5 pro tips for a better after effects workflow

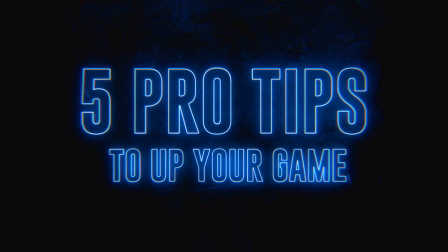(0:00)
Hey, this is Lauren Zagary with Motion Science, and today I'm going to share with you 5 pro tips I use every day in my work as a professional motion designer.
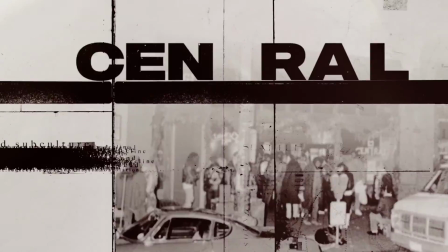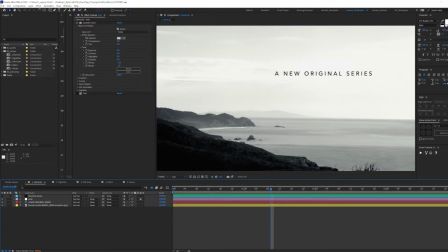(0:16)
First, let me welcome you to the first episode of the Quick Tips and Better Workflow series, where I will showcase the tips and tricks that changed my motion design game. The first tip I have for you today is using shortcuts to speed up your workflow.
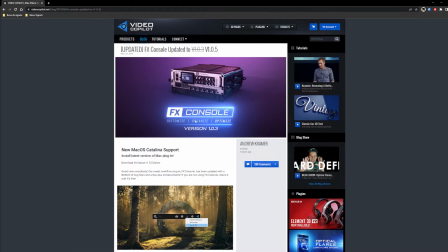(0:30)
If you don't have it already and want to follow along, I highly recommend downloading the FX Console plugin by Video Copilot.
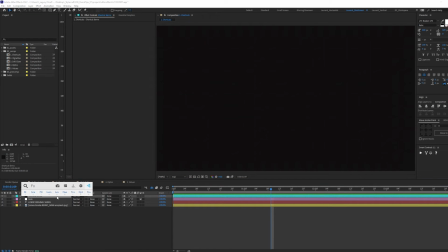(0:37)
What I see a lot in motion designers is that they use the Control Space shortcut to quickly search for effects. However, there is a hidden feature if you go into settings.
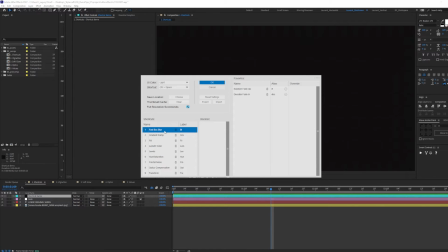(0:48)
Here in shortcuts, you can assign the effects that you use the most to numpad numbers.
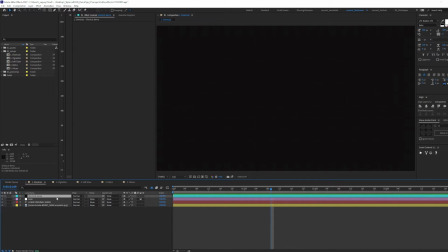(0:54)
If I press OK, back in our composition, if you press Control Space, you can access those effects super easily.
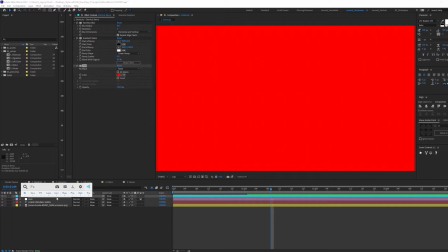(1:01)
So here a blur, maybe a gradient, a fill, a level, hue saturation, you get the idea.
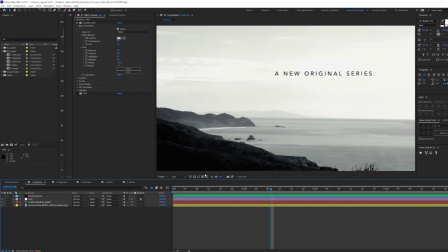(1:09)
Another underrated feature for FX Console is screenshot comparison. Here, if I want to take a screenshot, I can press Control Space, select the little camera, and right next to it, we have our gallery.
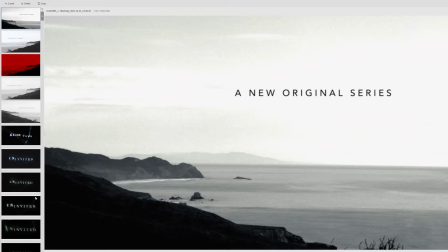(1:22)
If I open this gallery, we have all the screenshots we've taken for all our projects.
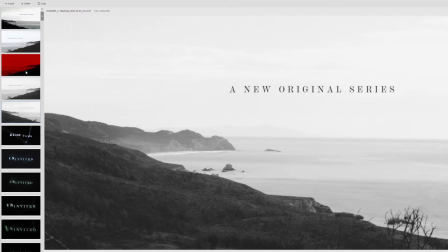(1:27)
Here, let's say we click on one image and want to compare it to another, I can control click and see them side by side.
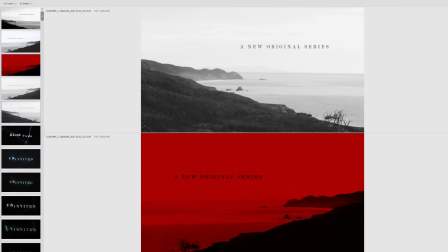(1:35)
We can then compare type, composition, layouts, color, and do this with as many as 4 images.
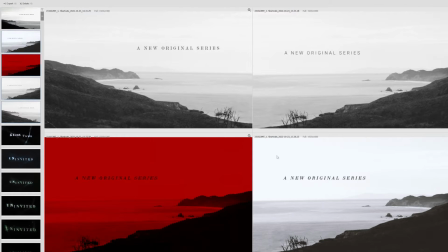(1:42)
Here's 3, here's 4. This is very useful, and I don't see a lot of people using this.
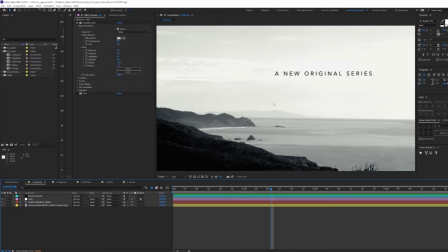(1:49)
If you want to export one of these screenshots, you can access the FX Console plugin, and the third icon, you can save it to a PNG, a JPEG, or just copy it to a clipboard and paste it into a Teams chat, for example. Up next, I will show you how to create organic looking vignettes.
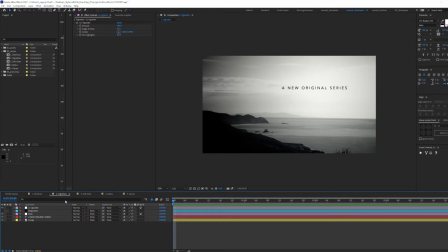(2:08)
What I see a lot of people doing when it comes to vignettes is to simply add an adjustment layer with the CC vignette effect. This gives us a somewhat perfect look and it doesn't feel really organic, in my opinion.
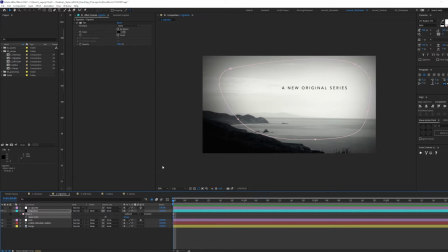(2:22)
Here's a better way of doing it. You can create a solid and draw a mask around the portion of the image you want our focus to be on. This mask doesn't need to be perfect, because the more organic it is, the better it will feel. You can then set this mask to subtract and play with the feathering.
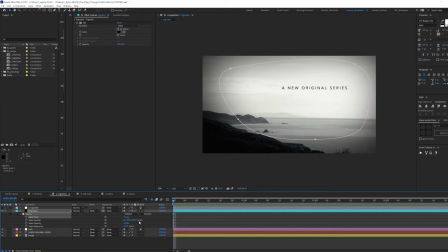(2:41)
Here I used 496 pixels and play with the expansion a little bit. You can also tweak its opacity to get a desired look. When it comes to coloring vignettes, I never like to select a pure black color.
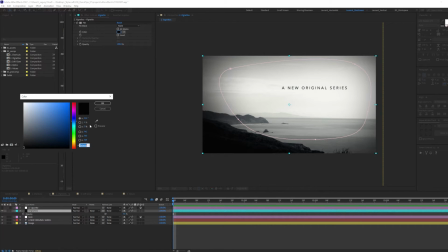(2:55)
So here I added a fill and I picked a very, very dark blue, basically one of the darkest color in my composition.
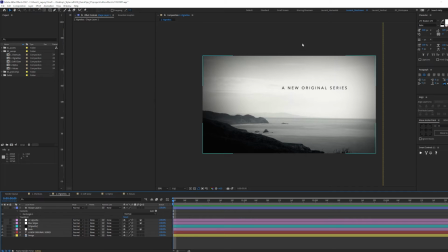(3:04)
To take this a step further, we're going to create a blurred vignette around the edges of our composition.
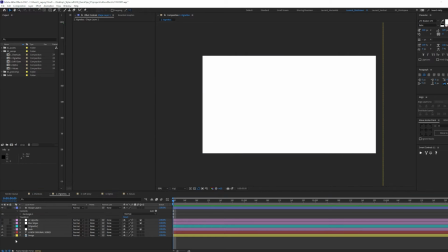(3:10)
To do this, I'm going to create a shape layer, add a gradient ramp to it, make the ramp shape radial,
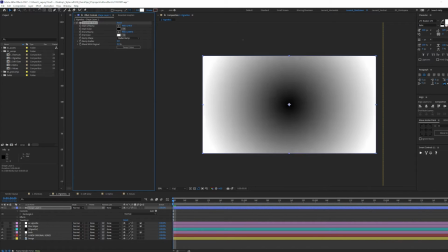(3:18)
take this to the center, maybe, and play with the position of the end ramp.
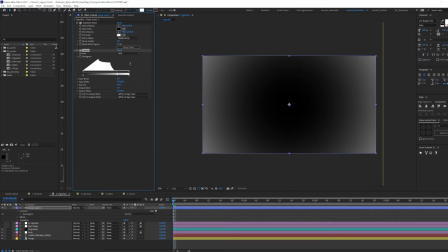(3:26)
I'm then going to add a levels and play with the gamma. Whatever is black will be clear, whatever is white will be blurred. You can up the ramp scatter to get rid of any banding.
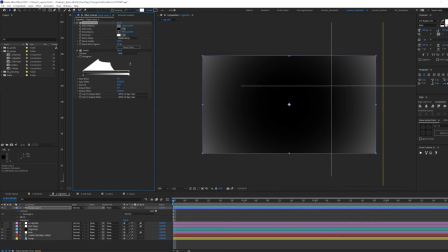(3:39)
And since our text is on the upper right corner, let's select the center and place it right here. Doesn't need to be perfect. Something like this. I went ahead and hid our blur map layer.
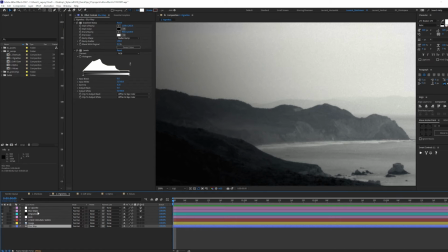(3:53)
We named it to blur map. I created an adjustment layer with the camera lens blur effect. Under blur map, we can select our blur map layer with the effects and mask option selected.
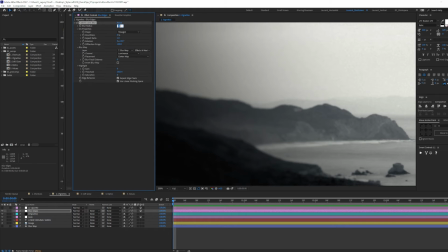(4:08)
Here I use 25 just so we can see it, which is a little bit too much, but maybe 15, maybe 10, there.
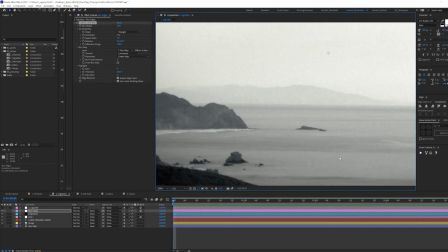(4:16)
Here it's very subtle, but it makes a difference, just so it's not as sharp around the edges.
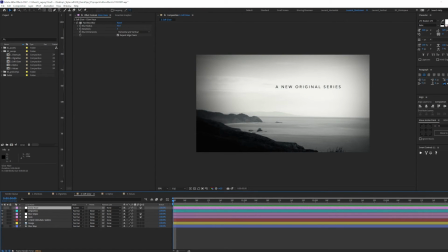(4:23)
The third tip today is all about creating a soft glow to our composition. I went ahead and created an adjustment layer, renamed it to Soft Glow. I then added a fast box blur to it with the blur radius set to about 50 pixels.
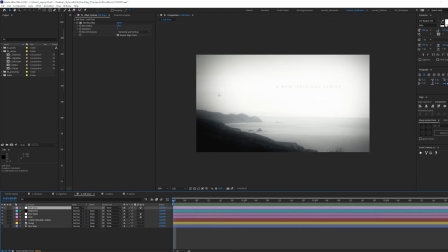(4:39)
I set the blending mode to screen, and this gives us a nice glow, but it's a little bit too overpowering.
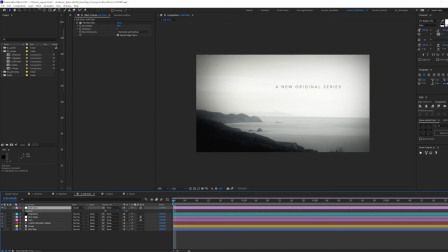(4:45)
If I press T for opacity, I can adjust its levels just like so. This takes the digital feel out of our composition, before, after. I usually try this trick in most of my projects.
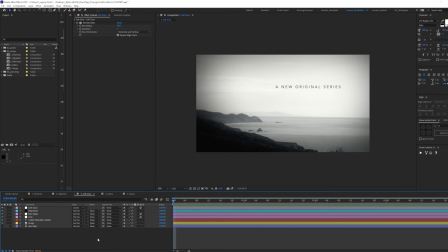(4:59)
Sometimes it works, sometimes it doesn't. I recommend experimenting with different looks and see what you can come up with.
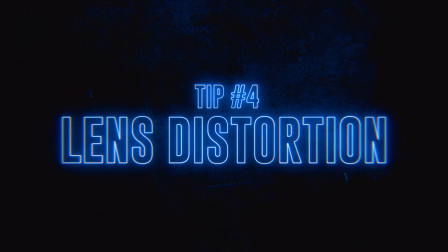(5:06)
Our next tip today is all about creating some lens distortion to simulate what a camera does in real life.
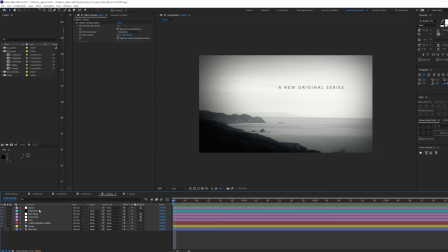(5:12)
I went ahead and created an adjustment layer, renamed it Optics, and added the optics composition effect. Here you can tweak the field of view up to create a fisheye effect.
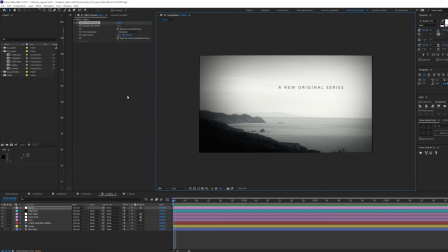(5:25)
Let's keep this very subtle. To fix the edges, we can add a transform effect and scalar composition by 2%.
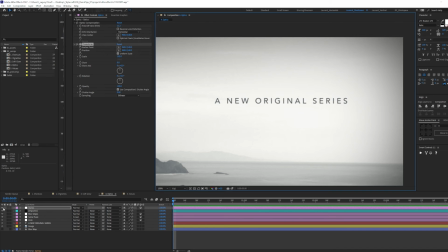(5:34)
This makes our text a little less digital and adds some subtle distortion.
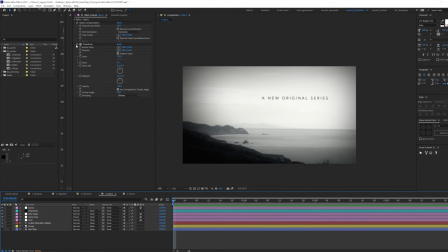(5:40)
We can also create the opposite effect by first disabling our transform effect and clicking reverse lens distortion.
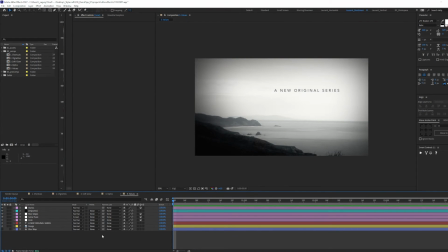(5:48)
Tip number 5 is all about tweaking values mathematically. What I mean by this is, let's say here we have all our adjustment layer we've created today,
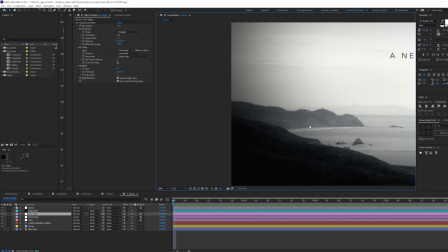(5:59)
and let's say we found the blur vignette to be a little too much.
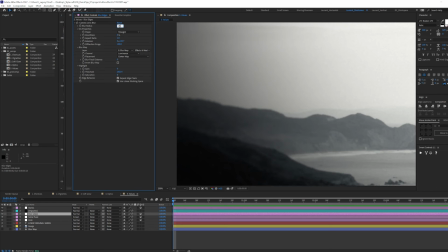(6:03)
What I mean by tweaking values mathematically is that you can use mathematical operators in every field in After Effects. So let's say 25 is too much. We can say I want it by half as much. So you can divide it by 2 and maybe a little more, so plus 5.
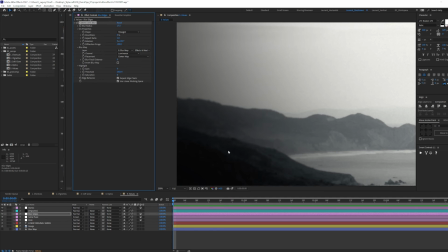(6:21)
And I usually tackle every value I change using this method.
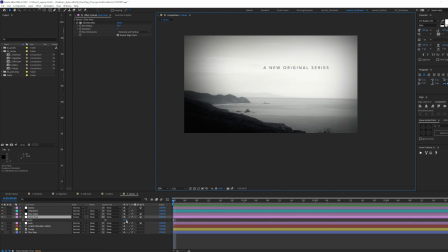(6:27)
Let's say the glow is a little too much, and press the opacity and say maybe 3 times less, so divided by 3. Maybe 5 times more, so times 5. And this is how I proceed to tweak values. Now, to wrap up this video, let's take a look at what we've done one more time.
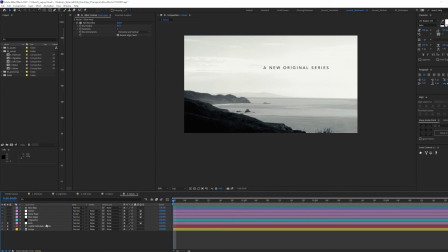(6:45)
We started off by having an image, some text, and a look applied to it.
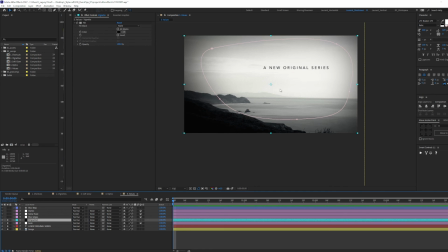(6:49)
We then created a vignette manually by creating a mask, adjusting its feather and expansion. We then created a blur map for blurred edges and apply an adjustment layer with our camera lens blur effect and our blur map selected.
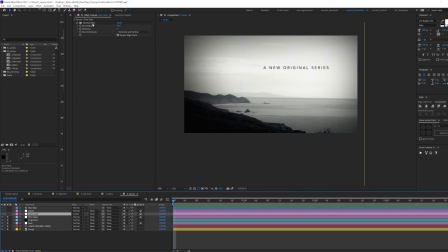(7:04)
We then went ahead, created a new adjustment layer with a fast box blur set to around 50 and our layer to screen. We tweaked its opacity to create a soft haze on top of our composition. To create some lens distortion, we created a new adjustment layer,
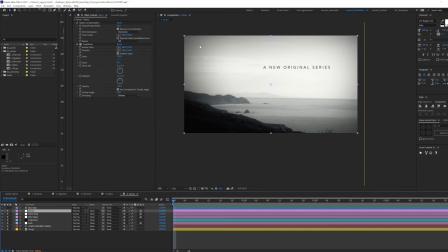(7:20)
applied the optics compensation effect, and fixed our comp edges with the transform effect.
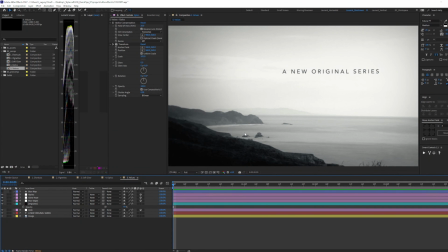(7:26)
Let's use our screenshot comparison trick to compare the before and after.
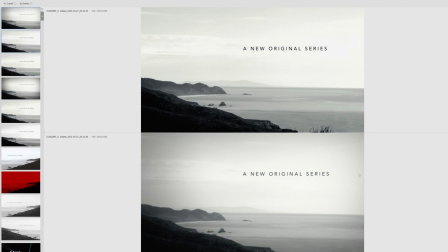(7:32)
Here is the before, here is the after. I like this one much better.
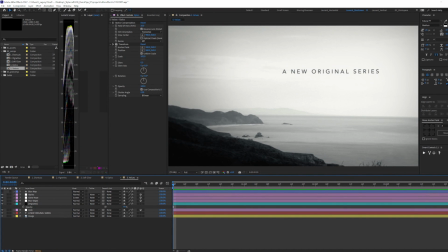(7:37)
I hope you liked this video as much as I loved teaching it. If you learned something new or want to share your own tips, let me know in the comments below. Until next time, this is Lauren Zaghari with Motion Science.